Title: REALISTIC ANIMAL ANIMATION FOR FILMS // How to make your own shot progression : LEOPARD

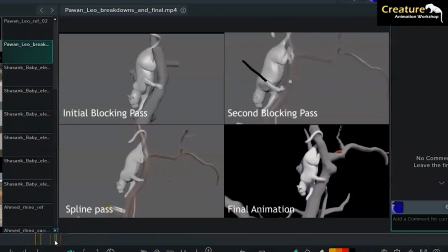This pole vector is kind of like here and then it's kind of here, so it's still going a little crazy,
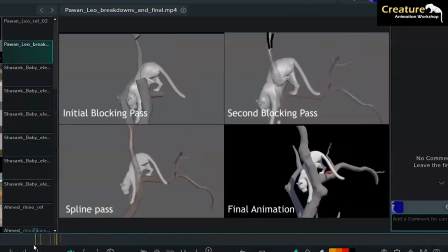but he's just adding all the breakdowns and the in-betweens. And here you can see something that's very common.
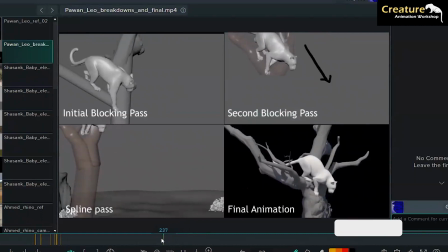It's that the camera anticipates the movement.
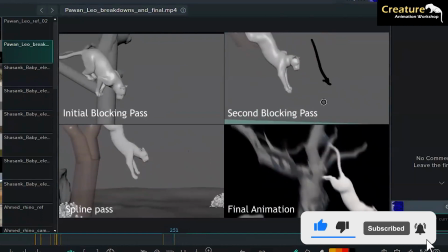So the camera is predicting what's gonna happen, and that is a very important thing to avoid.
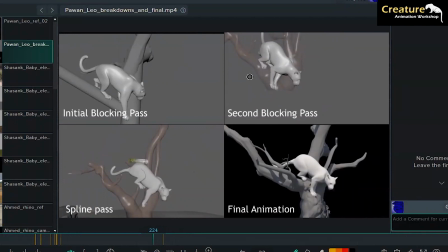You always want the camera to go following the object, not leading the object. So sometimes you even have to take the main object out of frame so you can frame it afterwards and it looks more natural.
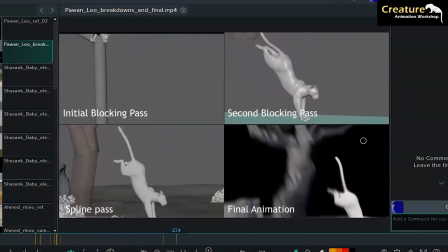And you see he tailors that in the final piece. That's very, very sweet.
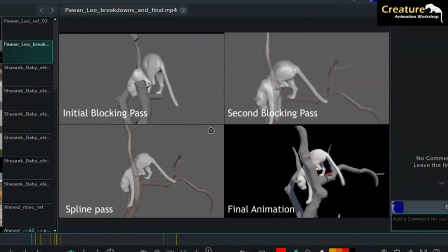You have this framing. So now let's take a look at the spline path, which is like the second blocking pass but a little bit more polished. And look at this very cute, beautiful detail.
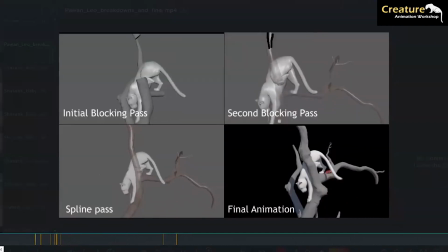He added flies to the shot, and look how nice. It really gives a feel that you're watching something in nature, and that's very smart.
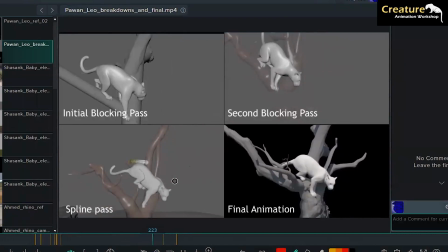You always have to take into account how the creature is being affected and affects the environment.
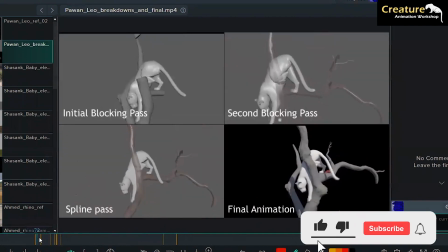Also, you want, if he's coming down, you obviously want a little bit of the pieces of the tree coming down,
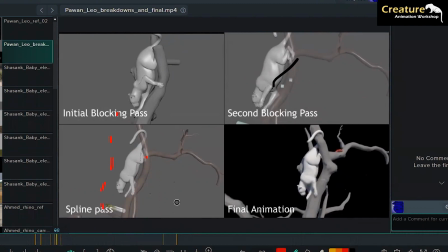a little bit of maybe the leaves that fall, the branches that go up and down,
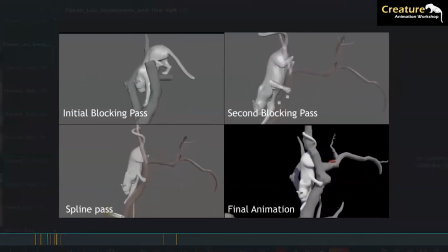and you really want him to be a part of that environment. That's very important in animation.
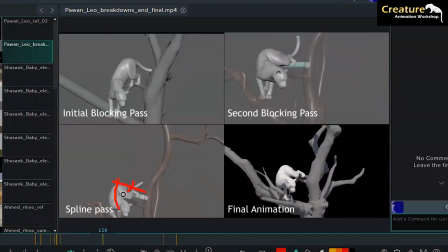He has the thing that I was telling you about, this angle there. It's very complicated. You can see how it's like kind of penetrating here. So then your job as an animator, or maybe within the pipeline, it would be the job of a technical animator, is for this not to collide.
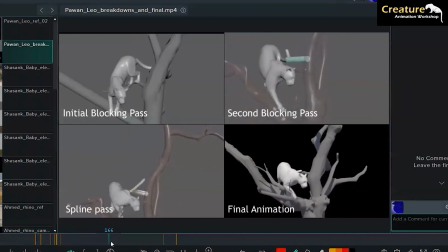But when you're doing your personal shots and you don't have a technical animator, or you want to be your own technical animator, you have to make sure you correct those kind of things.
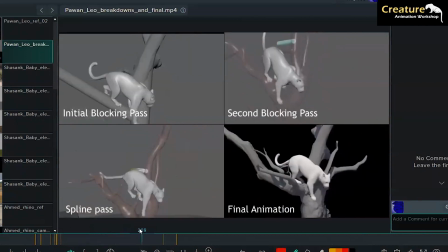You can see that we no longer have this weird penetration going on. So he's fixing all these minor details, but very important ones.
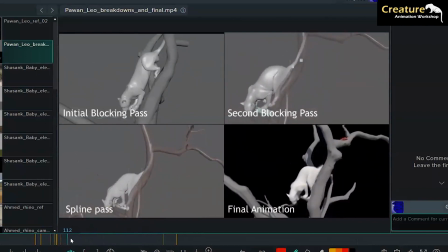And here the tail needs a little bit more refinement, but it's looking pretty nice.
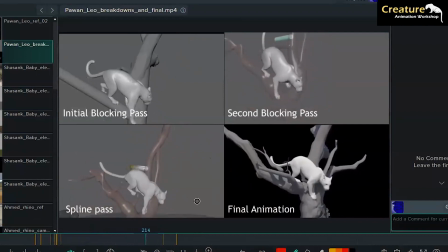It's looking balanced. There it's a little funky, and you can see that in the final animation he actually polished that.
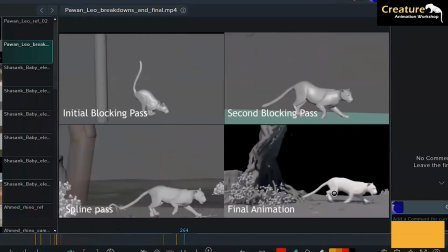Look in the final animation how the tail is working. It's very nice. I love the tail when he goes down.
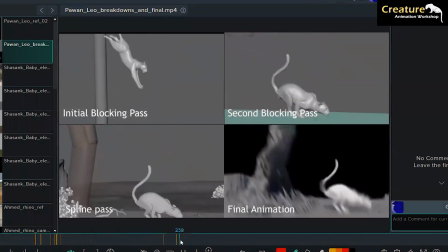This is a very nice motion. So a bad thing about this framing is that you're actually cropping a part of the character, and you don't want that in this very important moment when he's coming down.
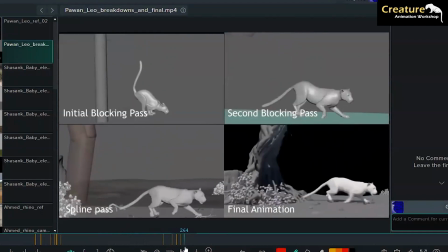So here he descended the camera a little bit and made it fall harder with the animal, which actually adds also more weight to the animation.
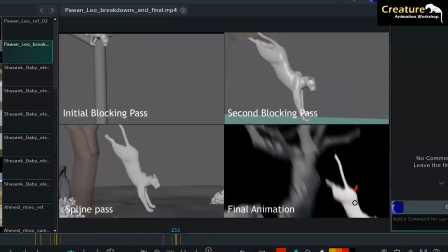The camera makes it look nicer. Now this coming down of the hips is pretty well achieved because you actually feel a lot of weight.
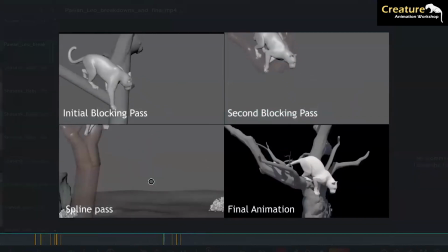From here you can actually notice how the hind legs feel, boom, powerful.
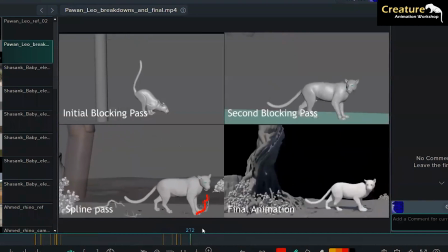And it's beautiful that he added all these details of the environment and how he interacts with it. So nice. Those are the things that really make your animation stand out. So here's the final shot.
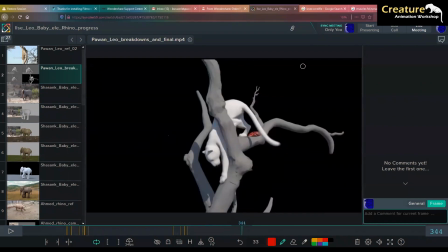There's one thing that I want to point out, and it's that this is a very nice looking render. Let's discuss the final look first. We have a skylight and a sunlight, and you can see that because of this bluish tint, and this is very nice.
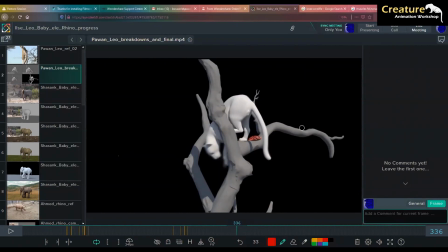I think it's a nice way to present your animation. You don't have to go for fur and having all these colors. The only important thing is that it looks nice. You can see that it also has motion blur enabled.
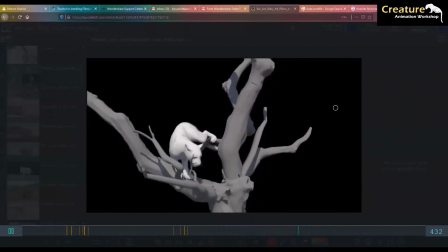And just take a look at the animation. It's looking very nice.
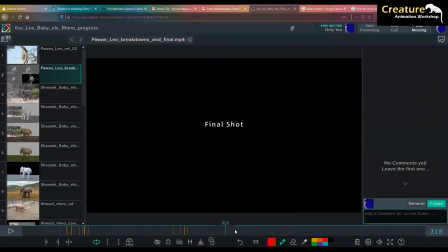And look at the way it interacts with the environment. That's one of my favorite things.
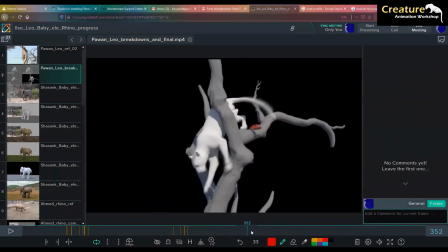So we have all these flies going around, and when he does this part of the tree trunk fall, that is so cute about the polished version of the shot.
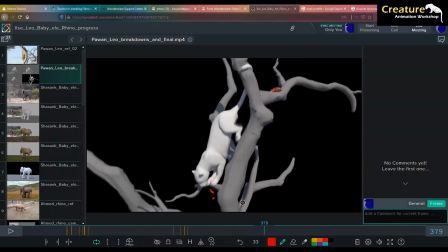Look. All the tree pieces are falling down. It makes it look really natural, like he's actually there.
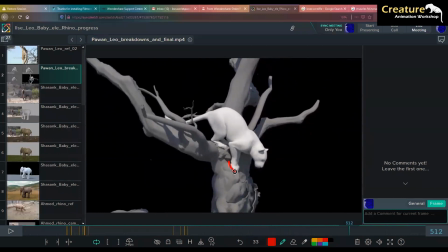I love the way he adapted this tree to match the reference.